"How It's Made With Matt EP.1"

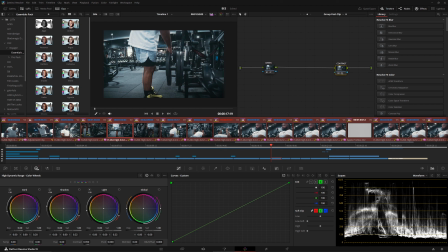[16:33]
The HDR color wheels are really intelligent because they just try to look at your footage, evaluate what it is, and go, oh, okay, we're working with this. Okay, I'll try and make non-destructive adjustments because I know I'm working with this. I know how big the box we're working in is.
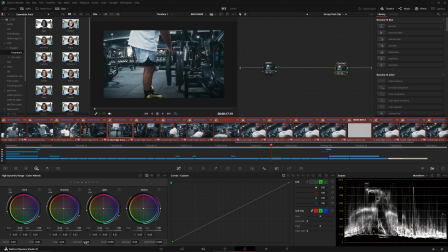[16:49]
So I just pulled some of the contrast out of the image right here, and it's because if you look at the top end right here where the absolute white is, it's reaching up there pretty far. So, and the bottom end right here, we're still safe. It's around the 64 end.
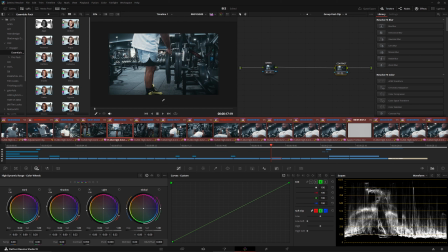[17:07]
So I just pulled it back just a little bit, and that makes things a little bit more soft. And if you know me, or if you see my stuff, the main comment I get from people is, why does your stuff look so surreal? How is it so soft and yet it's so contrasty at the same time?
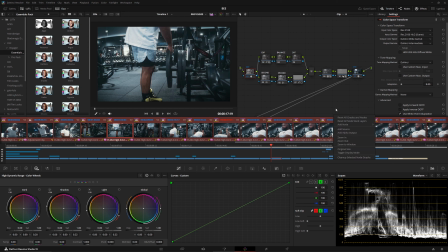[17:23]
Well, cat's out of the bag, everybody. I kind of just showed you not my whole work process, but most of my work process. And let me name this sharpen. There we go. Well, I showed you my entire work process with the color grading page for the most part.
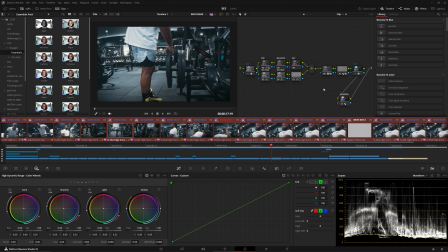[17:43]
I hope you extract whatever you can out of that to learn, and let's move on to the next part. So the next part is, okay, we got our hero shot graded, and now I take all my entire grade and I copy paste it to all of my clips.
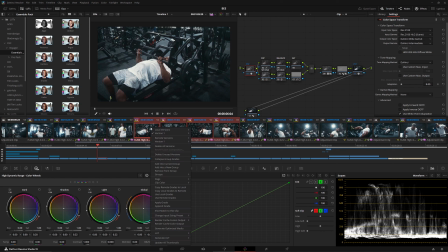[17:55]
And if you want to do that, you just hit Control A on here, or you select your clips, you right click it and put apply grade to literally everything,
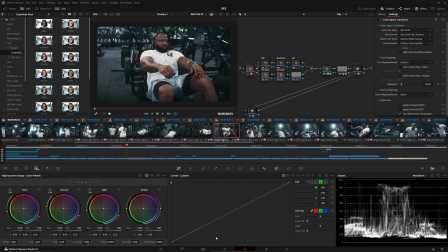[18:01]
or you can middle mouse click with everything selected and it works the same way. So then we come to the edit page.
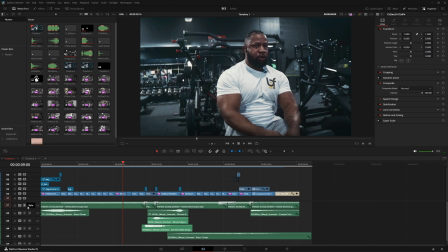[18:08]
I choose my music. I chose this song right here, and I'm going to go ahead and just let you guys kind of listen to it.
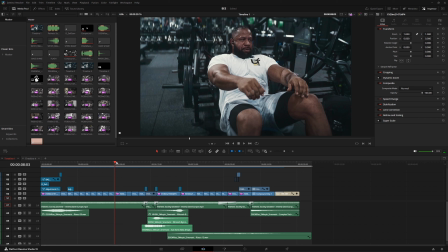[18:20]
So it's very steady, and with a steady beat like that, I just make cuts on top of the bass line.
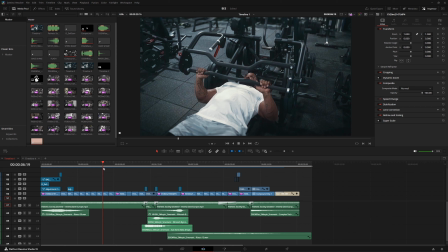[18:28]
So I make all my cuts on the bass lines. I choose my favorite clips, and then I kind of just build a rhythm in my head.
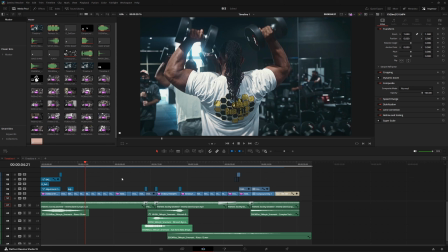[18:36]
Like kind of clip everything out.
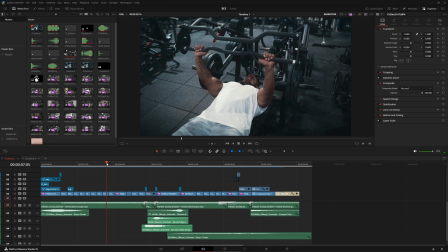[18:37]
There's another video I made with how to save time editing where I show you how to ripple delete and trim to start, trim to end. So that has a factor in my efficiency when I go to create this entire edit.
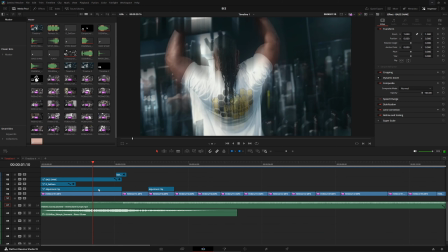[18:52]
And I like putting my effects on adjustment clips because they affect everything beneath them, and I can like isolate and work independently and not have the actual effect be on the clip itself, but on the adjustment clip. So if I want to move it around or adjust it some more, it's on its own little brick. And we have a couple things going on for the beginning right here.
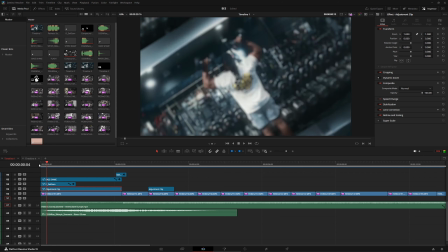[19:10]
So I'm going to go ahead and mute this. And I'm going to play it back. And we have this rotation.
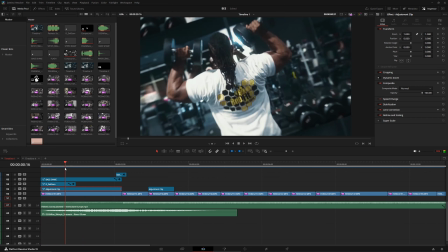[19:16]
And this zoom in actually is from the camera.
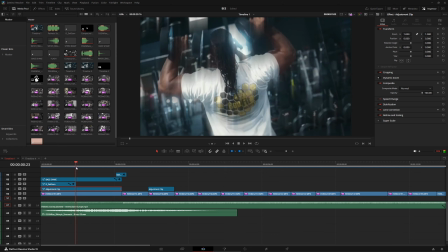[19:19]
So you can be creative with your camera movements and have them kind of play in it and help your effects as well.
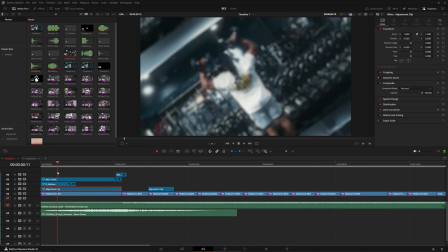[19:26]
So it pulls out and then it goes back in,
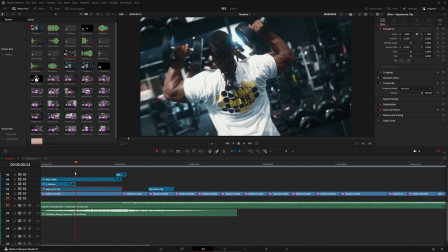[19:29]
and I want to like kind of trick people to trying to rotate their phone when they watch something on Reels on Instagram, because that's where this video ended up going.
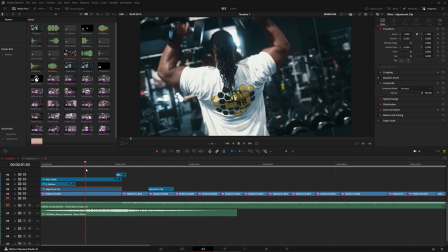[19:36]
And I just have it rotate, boom, now the video is horizontal and there's me in the background. So
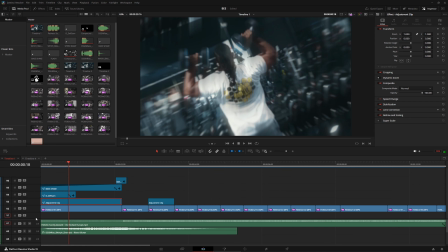[19:44]
what I did also is I have a bass shake and I have another tutorial, and I had it creep in,
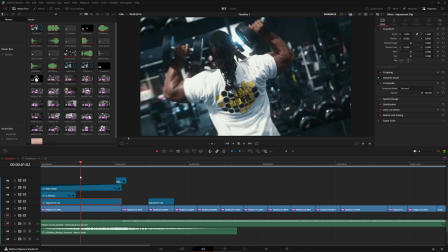[19:49]
and because I have the opacity changing, we're getting this ghosting effect. And then that leads into a harsh shake,
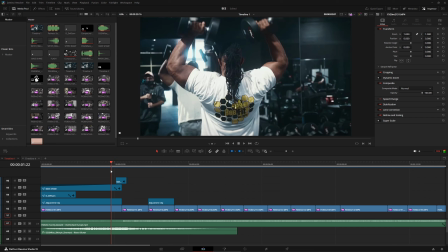[19:59]
which has the glow pumped up on it, and that hits, and then that leads into the video.
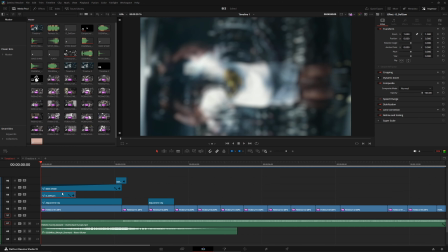[20:06]
So the hook is not that difficult. Also, I have a defocus gamma that I made, which I'm also going to be giving a tutorial about in the future.
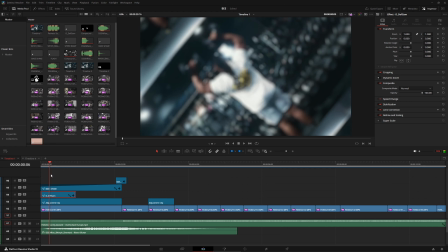[20:14]
That's kind of like a lens defocus that looks organic, but it's done in the editor. And then I also have, let's go into the Fusion page real quick.
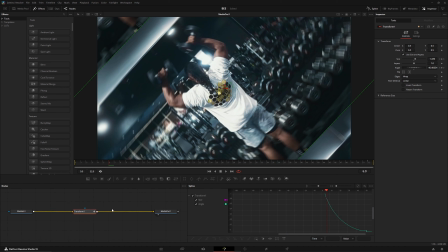[20:27]
And we have a transform. And I can click this to show you the size and the angle. So I only really keyframe the size and the angle. No anim curves going on right here this time, because you guys keep seeing me try to like use anim curves for everything.